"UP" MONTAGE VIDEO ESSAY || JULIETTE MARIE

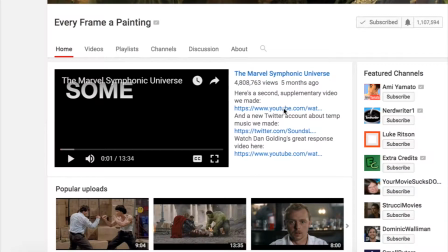0s
Hi, I'm Juliette, and this is my montage video essay inspired by the YouTube channel Every Frame a Painting.
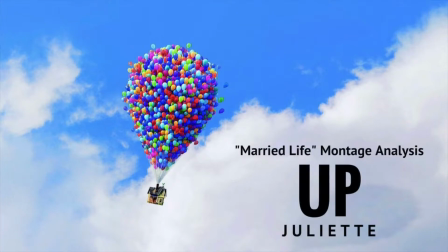8s
So, today we will be exploring the montage scene from the Disney Pixar animated film Up,
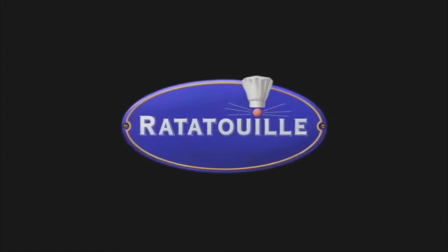14s
released in 2009, and was then awarded 2 Academy Awards at the 2010 Oscars.
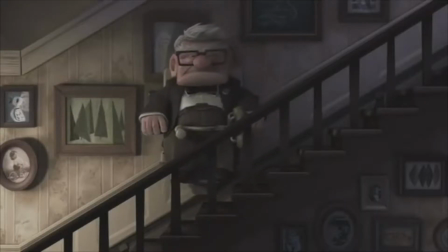20s
First of all, the basic plot of the film is centered around an elderly man named Carl Fredricksen.
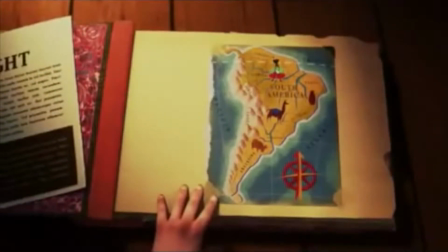25s
Carl is determined to get to South America. More specifically, a place called Paradise Falls.
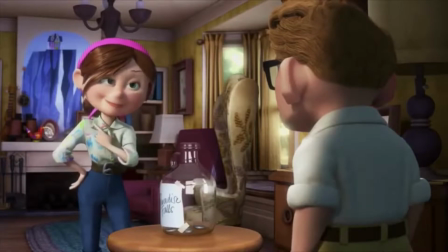31s
This is to fulfill a promise that he made to his deceased wife, Ellie.
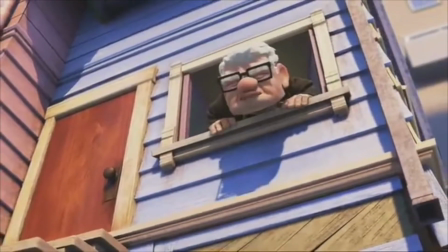36s
After tying hundreds of balloons to his house, he is off to South America.
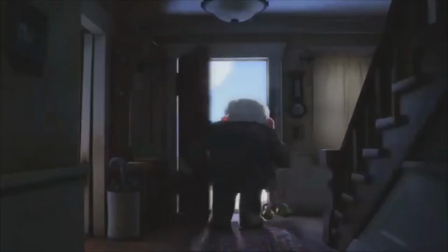41s
However, he soon discovers there is a little boy, Russell, from the Wilderness Explorers, who is aboard his house.
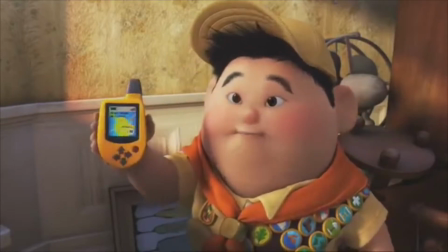47s
Essentially, they set off on a bigger adventure than they ever anticipated, meeting new friends and gaining new experiences.
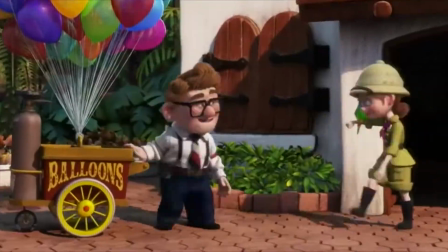54s
The montage scene that we're looking at focuses on bringing the audience on the journey of Carl and Ellie's married life,
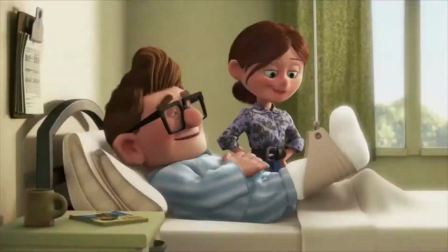60s
and this montage was then famously named Married Life.
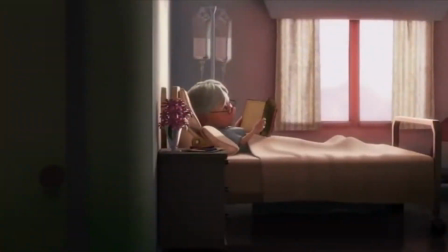64s
Although Ellie is not a major character in the film, her presence in the montage is crucial to the rest of the plot.
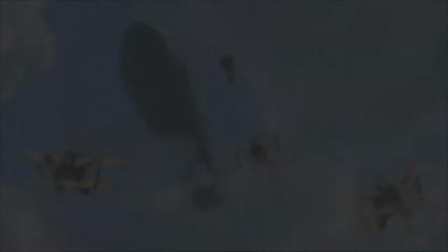71s
The montage takes place before the main events of the film, however it still contributes to the plot in numerous important ways.
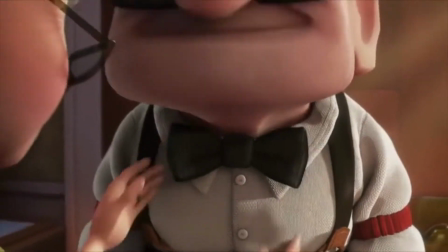79s
The montage is essentially an emotional roller coaster that utilizes specific montage editing,
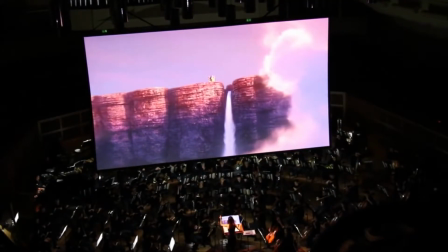85s
incredible visuals, and music in order to set the scene for the rest of the film in a very meaningful way.
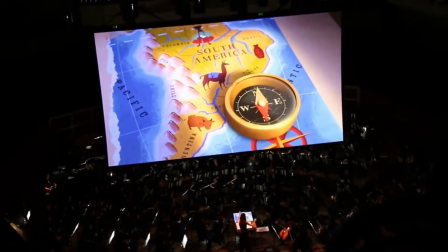92s
I think the most important role for the montage is to give the audience context, because context is crucial for the whole plot.
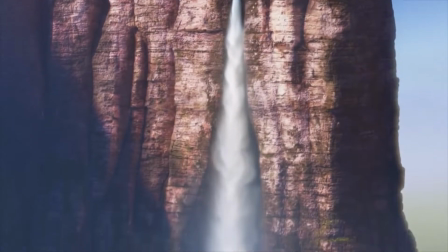100s
What I mean is, if the whole film is centered around Paradise Falls and Carl needing to get there, then the audience needs to know why.
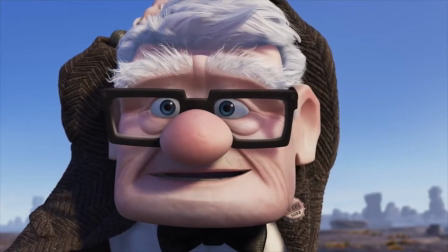108s
Rhetorical questions such as, why does he want to go to Paradise Falls? Why is it so important to him?
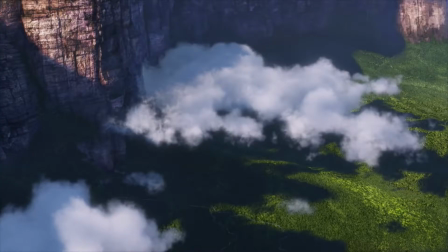115s
Are very important questions that need to be answered, and that is what the montage sequence does.
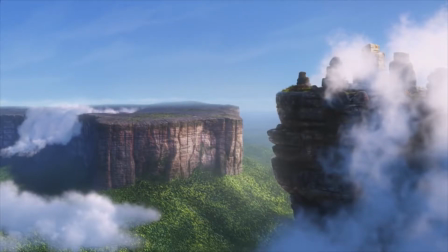120s
It is clear that getting there is a sense of fulfillment and honoring his wife, whom he loves and misses dearly.
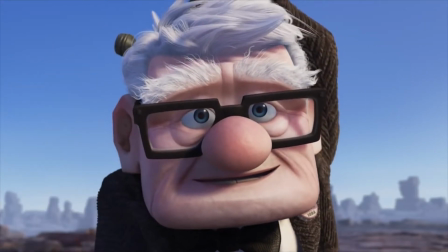127s
Making it to Paradise Falls is extremely significant, and this montage is essentially what gives it that meaning.
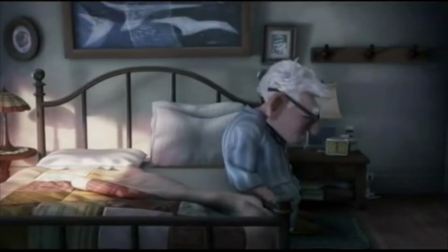134s
Married Life also gives the viewer a powerful backstory to Carl's seemingly pessimistic, irritable, and dull personality.
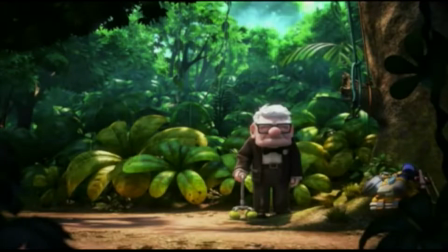141s
For instance, if we just met Carl without the montage and jumped straight to him meeting Russell,
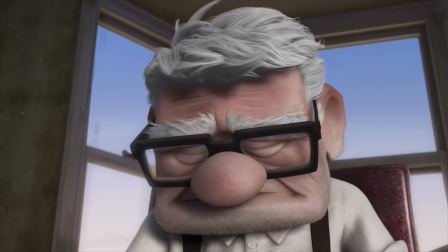147s
we would have a completely different perception and opinion towards him.
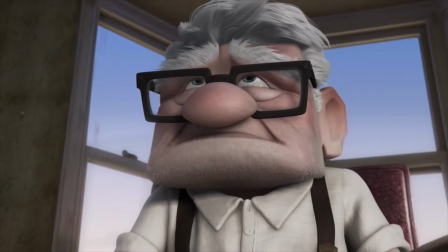151s
The montage creates a sense of sympathy and empathy for him that the audience wouldn't have otherwise.
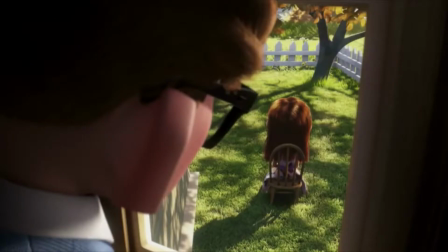159s
The fact that we know Carl was never able to go on the journey of fatherhood,
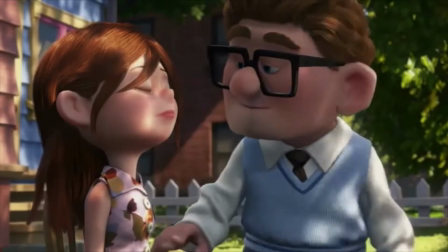164s
and he never seemed to have any interactions with kids at all, makes his relationship with Russell even more special.
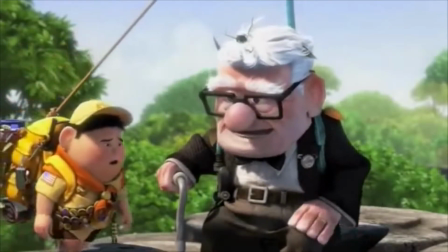170s
And this is reinforced by the fact that we know that Russell is lacking a father figure in his life.
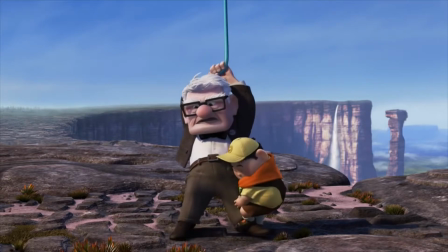176s
This making Carl and Russell's relationship that much more meaningful.
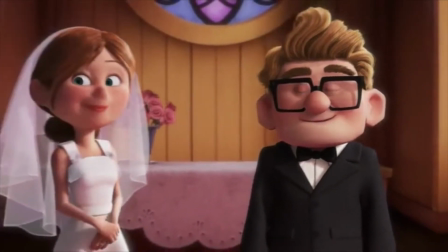181s
One of the most stunning things about this montage in particular is that it basically
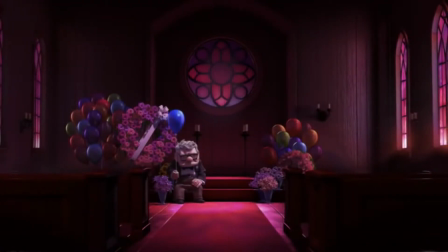187s
communicates Carl's whole life story without even using a single line of dialogue.
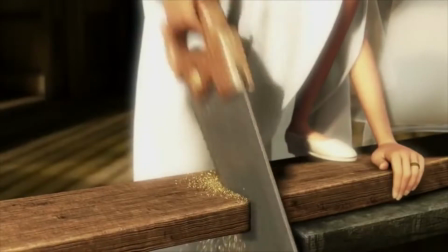193s
Married Life is a slower-paced montage sequence in comparison to many other montages, but it does combine a wide range of shot lengths.
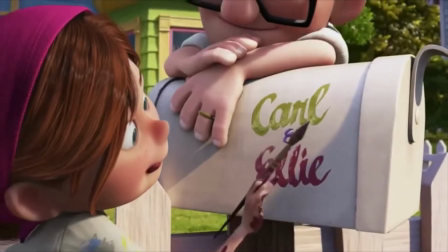201s
Within the montage, there are still moments where there is a quick succession of shots.
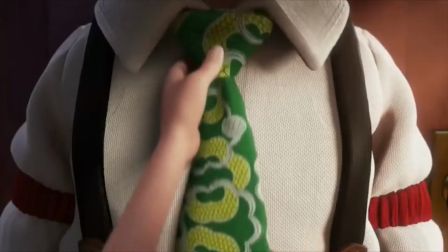206s
For example, when the coins are dropping into the Paradise Falls jar, and also when Ellie is tying Carl's tie every day for a long time.
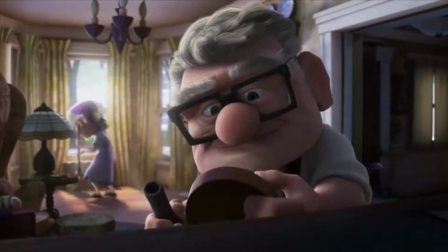214s
This is also juxtaposed against the slow-paced shots that are more sorrowful, which increases the emotional impact in the viewer.
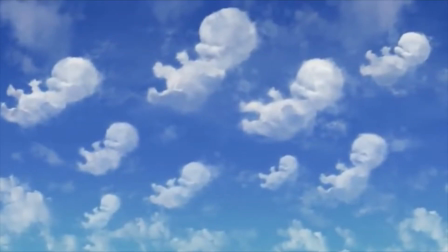222s
I like to compare this to the saying, "Time flies when you're having fun," because in the montage we can see that when Carl and Ellie are happy,
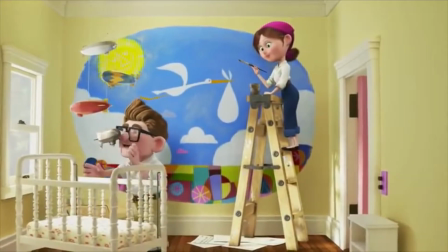230s
time flies, and the cuts are quick, but all of this changes when the mood suddenly drops.
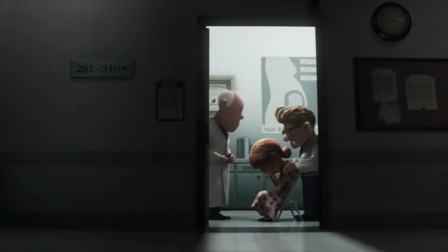237s
Suddenly the time isn't flying anymore, and it seems as if time has completely slowed down.
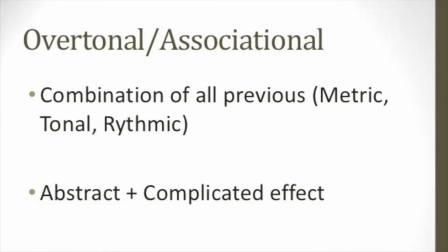243s
Anyhow, I have decided to characterize Married Life as an overtonal montage.